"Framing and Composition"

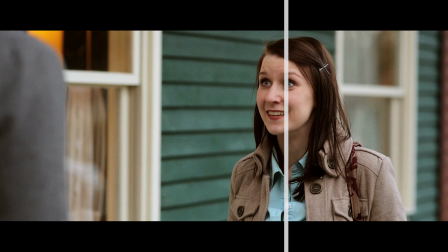[4:14]
Now place your character on the opposite side of frame so that the direction they're looking to has more space.
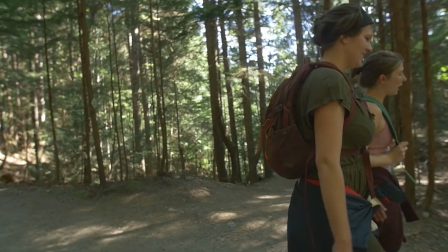[4:19]
The reason you do this is to give a sense of context for the space that they're in. If your subject is moving and you short side their framing, it can become really hard to tell if they're going to run into anything.
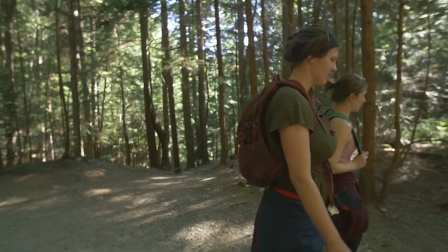[4:28]
It becomes really unnerving to watch them move because we can't really get a read for what's happening in the space around them.
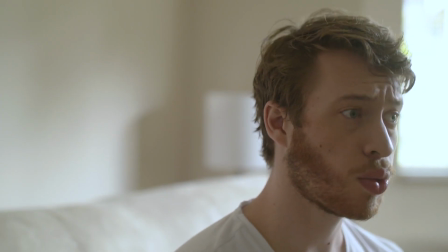[4:33]
The same thing applies for if they're speaking. If you butt them right up to the edge of frame, you can't tell whether or not the person they're talking to is 2 inches or 20 feet away from their face. Use this rule to prevent your shots from getting really uncomfortable. Number 5, depth. Every shot has a foreground, a midground, and a background. And what you choose to show or to not show tells a lot about what's in your shot. There are times when you're going to want absolutely no distraction from your subject, and you take the midground and background away so that you have no discernible elements other than your character. But most of the time, that's not going to be the case. Most of the time, you're going to want to establish your character in the world that you've placed them in. How do they relate to the world around them, including the things that are out of focus? A lot of this will be impacted by two things: where you shoot and what lens you shoot with. If you choose a shot with a wide-angle lens, you'll notice two things.
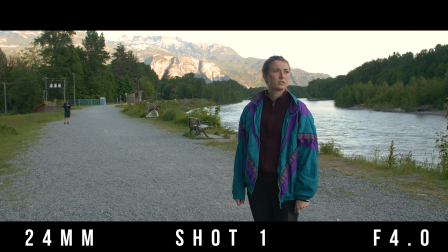[5:22]
One, you'll see that there's a larger amount of space that's in focus, even when shooting wide open, making it more difficult to separate your subject by blurring out the background. And two, you'll see that the distance between your subject and the background is exaggerated in terms of how far away it looks.
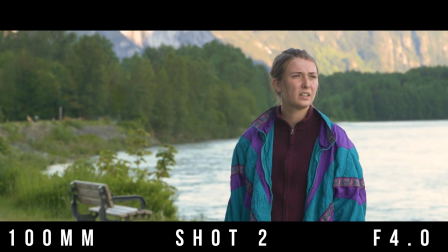[5:36]
The reverse is also true. Using a lens with a longer focal length will make it easier to get a shallow depth of field, even if you're using the exact same f-stop.
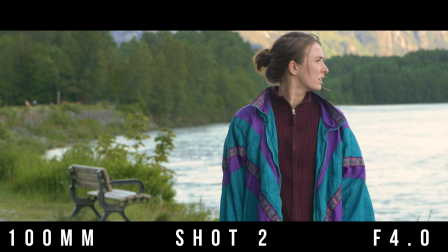[5:44]
It helps when separating your character from their background, while at the same time making objects in the background appear closer than with a wide angle. Your choices will help your audience to determine what they focus on, what they find important, and how your character relates to the world around them. Number 6, size equals power. This one seems really simple, but it actually has huge implications for your project.
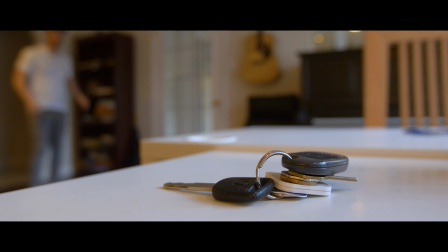[6:05]
If an object takes up a large amount of the frame, then your audience will see it as big and important.
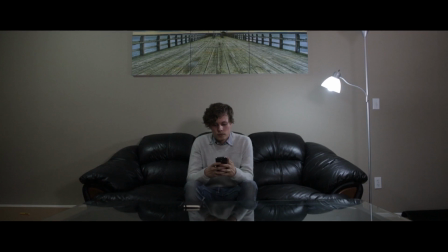[6:11]
If it only takes up a small amount, then it's small and insignificant in our minds. This can be used in a couple of different forms. One is it can help us to choose what to focus on.
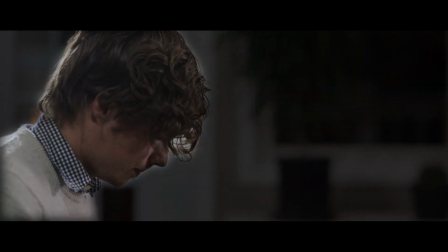[6:20]
There's things in the background of the shot, but nothing is as big as our main character, who dominates the frame, so they take our attention. When choosing your shots, it's important to think about how your framing will impact how your audience views your subject.
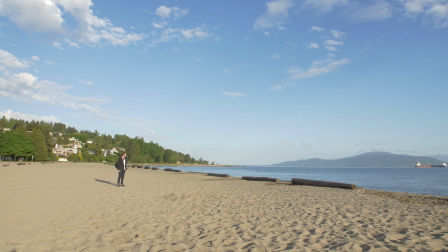[6:32]
Choosing a wide shot of someone standing in an open space can give the sense that they're insignificant, or maybe they're lost.
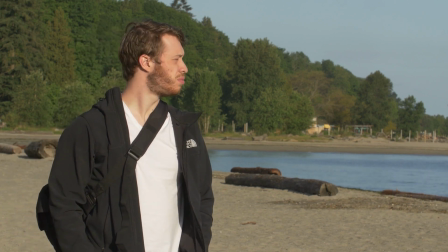[6:38]
While switching up that same shot to a medium or a close-up can subtly tell us that they have more control over their situation.
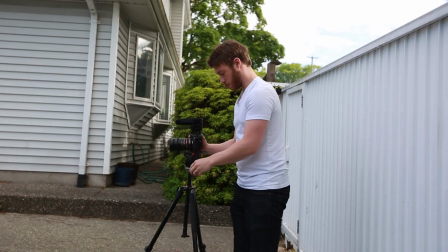[6:45]
Camera angles also play a big role in this. By setting up your camera low and angling up towards your subject,
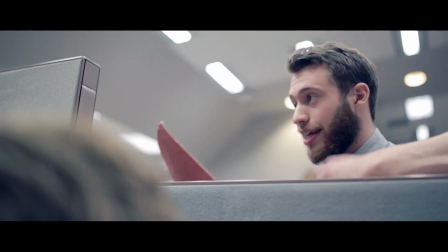[6:50]
it can convey that they're looming over you and that they have a sense of dominance, as we literally have to look up to them.
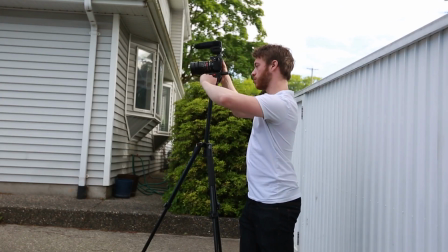[6:56]
But the reverse is also true. By setting up the camera high and angling down, we literally end up looking down at our subject and therefore viewing them as weaker. So keep this in mind next time you're shooting your subject. And finally, number 7, don't follow these rules.
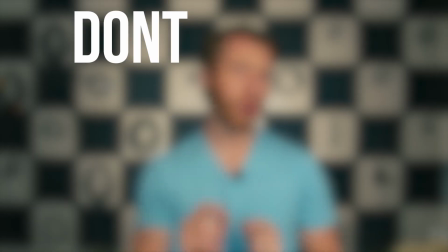[7:10]
Wait, what I actually mean is don't follow these rules religiously. Everything that we've gone over so far is valid information that you should use whenever you can, but those rules aren't the end goal in and of themselves. They're just avenues to get to your bigger goal, which is conveying your message and telling your story. The longer you film, the more you'll find ways that either following or breaking these rules will help you achieve different results.
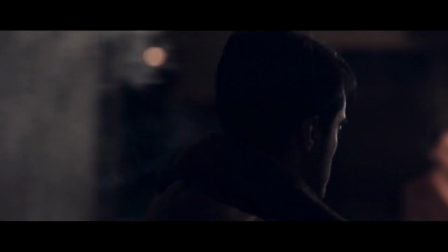[7:34]
Following proper leading room can feel nice, but sometimes that's not your objective. Sometimes you really want your audience to feel uncomfortable.
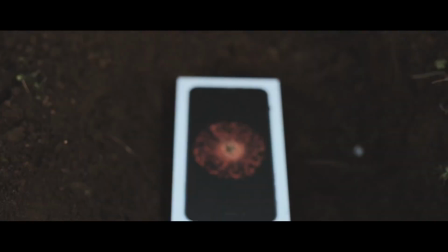[7:41]
Sometimes you want to put an object in the center of frame that's not important. And because of this clash, it comes across as funny or shows how ridiculous a situation is. The point is, at the end of the day, people won't walk away from your video thinking about how great that 27th shot was. They'll walk away with thoughts and feelings, and you get to help decide what those are. But this is just a starting point. Take this information, use it or don't use it, and see where it leads you. I hope you found this video helpful. Thank you so much for watching, and I hope to see you next time.